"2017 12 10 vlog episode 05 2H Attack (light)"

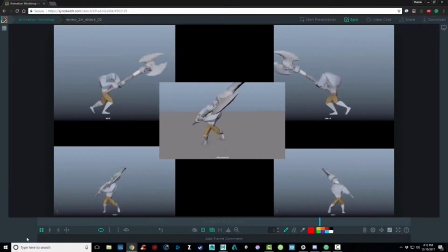[0:06]
I think we ended last time with kind of a blocked version of this two-handed attack. Since then, I've given him a little bit of color. I felt maybe pants were appropriate. And I've gone into spline, so this isn't a finished version yet.
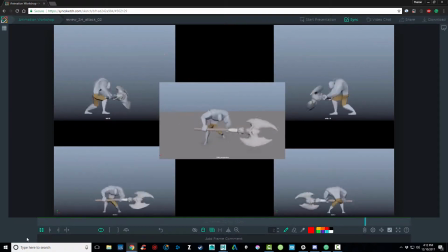[0:23]
I want to get some feedback on this before I start to polish.
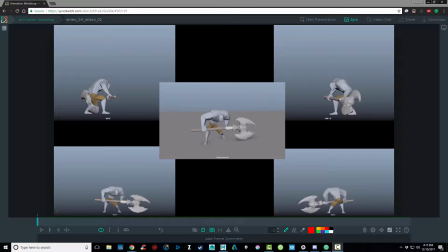[0:31]
Let's define some parameters for this shot before we go any further. I'm going to say that this is a player character animation, and I'm going to call this a two-handed light attack. And what I mean by light is I want this attack to be quick and responsive.
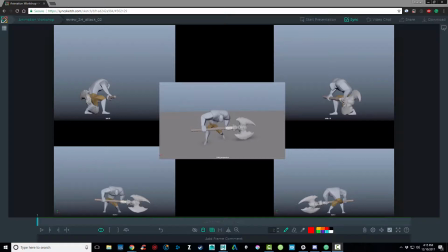[0:50]
The player hits the button, the attack happens quickly. So I think we can break this shot up into three parts.
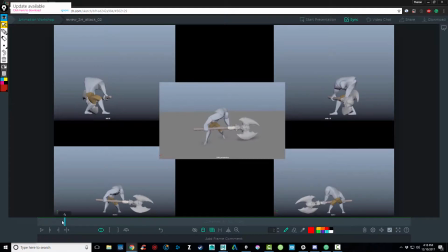[1:00]
We basically got the anticipation, and I will say that happens over approximately 7 to 8 frames.
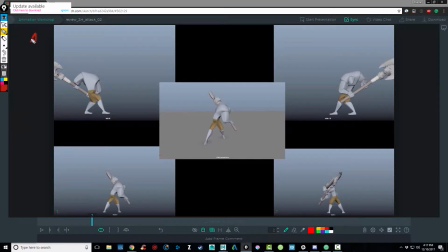[1:09]
So let's say here we have the Antic is 7 frames. And then we have the Actual Attack,
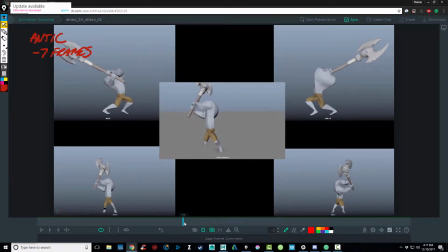[1:26]
which probably is somewhere around, say, 12 frames.
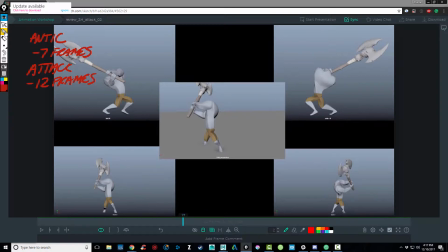[1:40]
These are approximate numbers here. And then the rest of the shot is
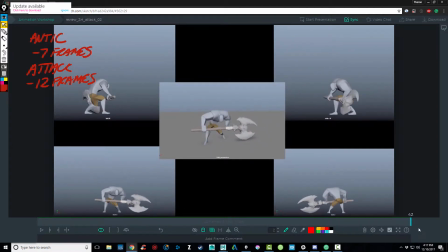[1:48]
our character recovering back to the idle pose. So I should write here, recovery.
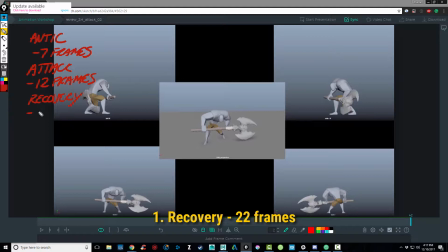[2:02]
And that was probably somewhere around, say, 22 frames. And remember, we're animating at 30 frames per second, so the Antic, the Anticipation happens about a quarter of a second,
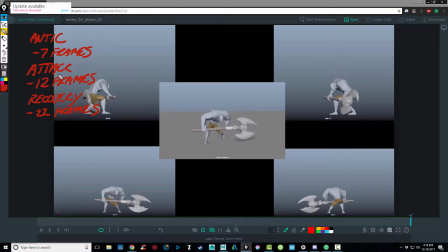[2:19]
the Actual Attack is about a third of a second, and the Recovery is about two-thirds of a second. So this happens very, very quickly. So one thing I want to do here is take a look at what I like, or what I was trying to accomplish while doing this shot.
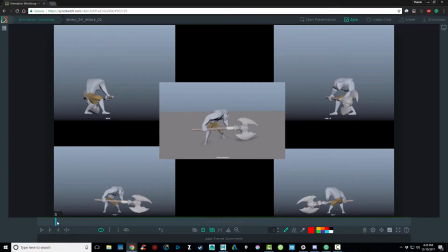[2:39]
So the first three frames here, this part of the anticipation, the axe is hardly moving. And what I'm really trying to show here is the weight of the axe and what is driving this part of the animation.
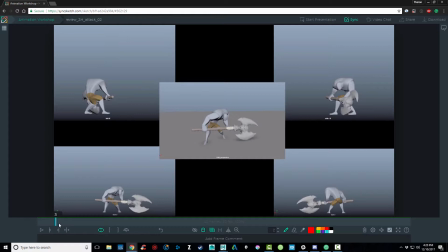[2:53]
So I think you can see his shoulder and his torso are really getting into this. And even the right arm is straightening out. So that is driving, and then it finally pulls our axe back.
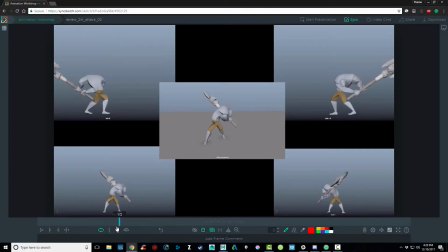[3:10]
And the axe is still going back while the body is driving forward. And what's driving this attack? The hips are driving the attack. and the torso and the shoulders follow.
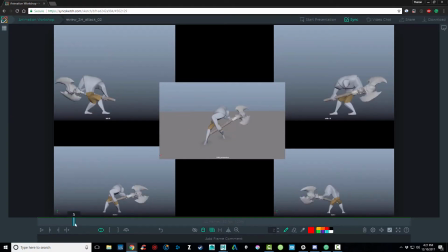[3:27]
So those are some of the things that I'm thinking about while I'm blocking this shot out. I'm trying to think about the weight of the axe and show that this axe is heavy. I'm thinking about what is the driving force and what are the objects that follow.
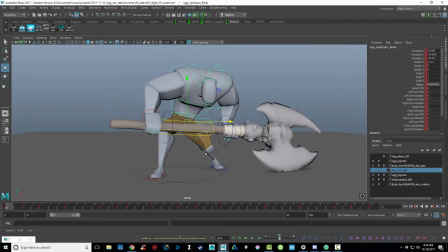[3:44]
And if we jump into Maya here, we can talk about some of the things that I do need to work on.
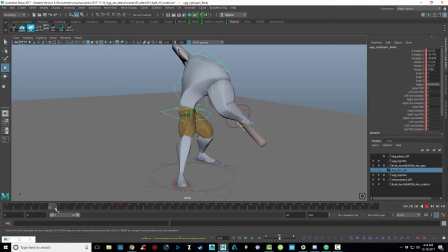[3:50]
The first thing that I'm seeing is right when he starts to swing forward,
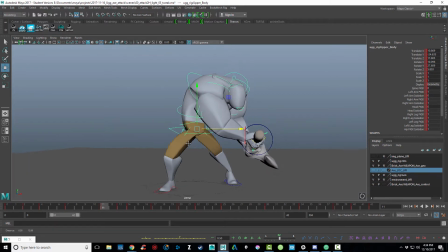[3:58]
I've got kind of this awkward, I mean, part of it's the rig, but I think it's something I can improve. I've got kind of this awkward little feel here going on between the hips and where it connects to the leg. I can probably play around with that and see if I can get that looking and feeling a little bit better.